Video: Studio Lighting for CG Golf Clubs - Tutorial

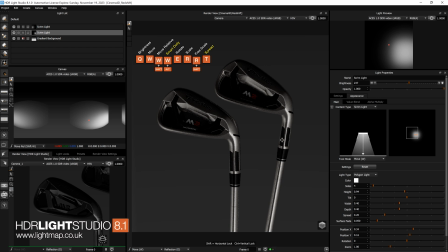475s
okay i'm happy with how that's making the the shafts look okay so we've got this lovely surface at the top of the golf club here which we need to light so let's create another scrim light a new one and
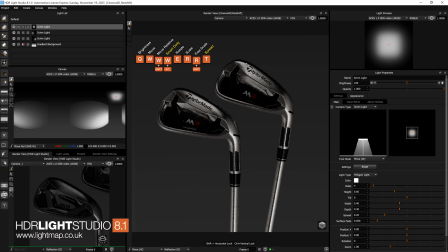495s
click directly onto the top here to position that okay and then let's scale that by pressing R and then just drag to the right make that a bit bigger okay
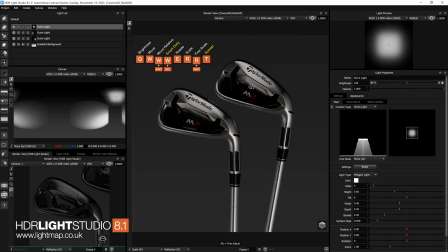516s
so we can see the light is hitting this surface but also coming around here so I'm going to press W to move the light using light paint and let's just play with a few different positions in
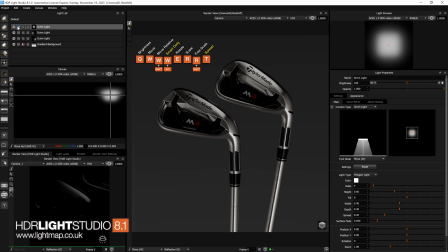532s
fact if I solo this light we
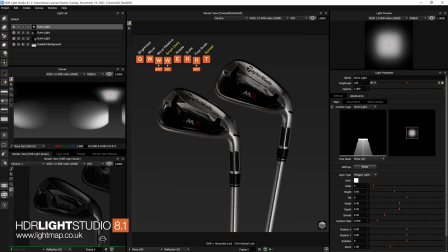536s
can actually see that this lighting is coming from one of the other lights
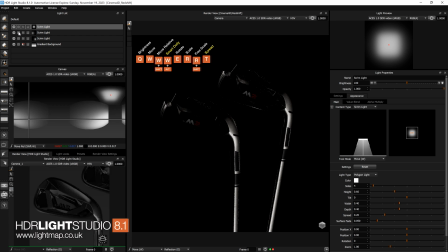542s
so it's not that side it's this side
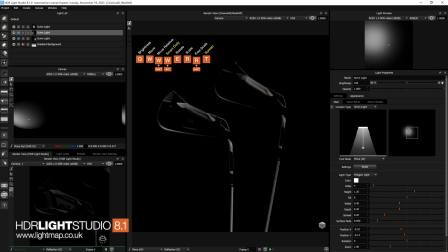548s
so I'm just going to check something if I just move this up so by the light being at the bottom it was catching this and
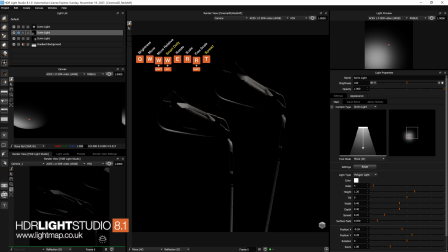564s
I don't like that being lit in that way so I'm actually going to move this up now the consequence is that I've got lights up here that I don't necessarily
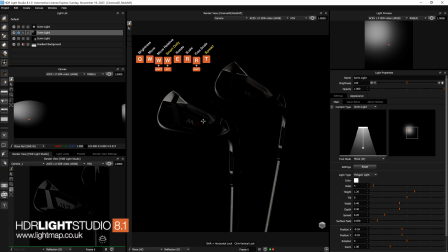580s
love but let's just leave it for now let's see where we
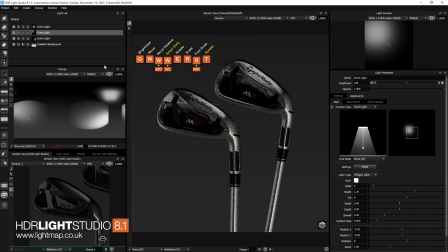586s
go okay and solo that light in fact i can
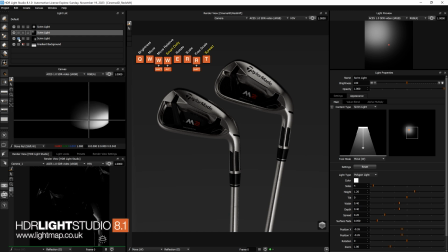591s
i can live with that if i just solo solo
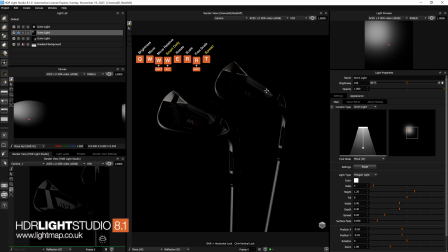599s
yeah even this light here is bringing a bit of light up into that area there so let's just take it right to the top okay and then increase the brightness
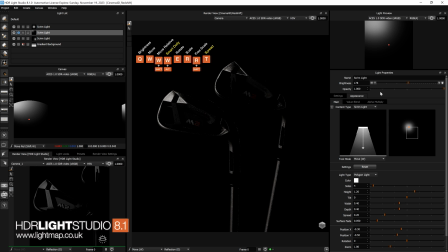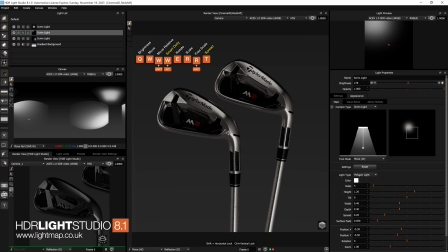627s
okay just leave that as it is right now that's okay that's okay so we've got our new light at the top here and that's beautifully highlighting the tailor-made logo if I make it a bit brighter
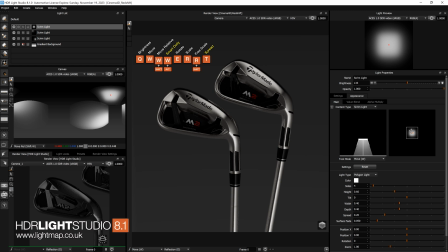647s
that looks pretty nice too and we can just play with the positioning of that scrim light to see if we get anything that's a bit more interesting a bit more graduation of the light.
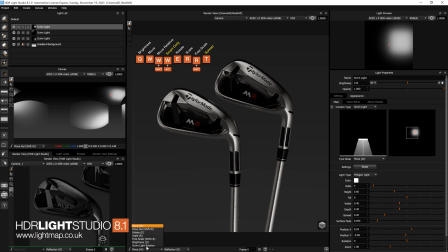662s
Now what we could do is we could use the mode here scrim light position and I could literally click on here to position where we want this within the scrim light if we want to just play with that which is a useful tool.
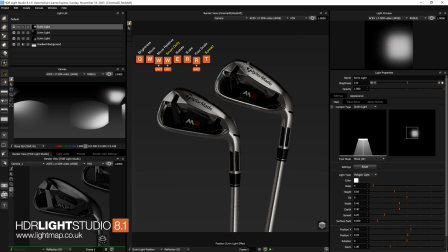I'm quite liking a bit of graduation from here to here. I'll just scale this light down so there's more of a graduation.
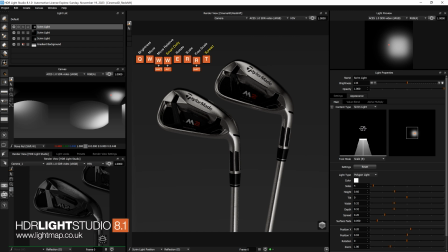699s
Okay that looks pretty good. I'd like to get some light at a glancing angle to describe this outer edge here so I'm going to make another scrim light,
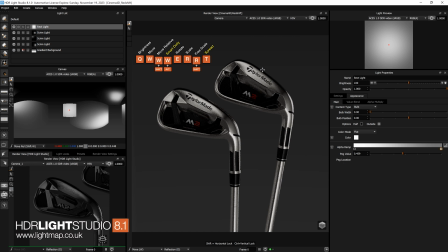714s
Click right on the edge and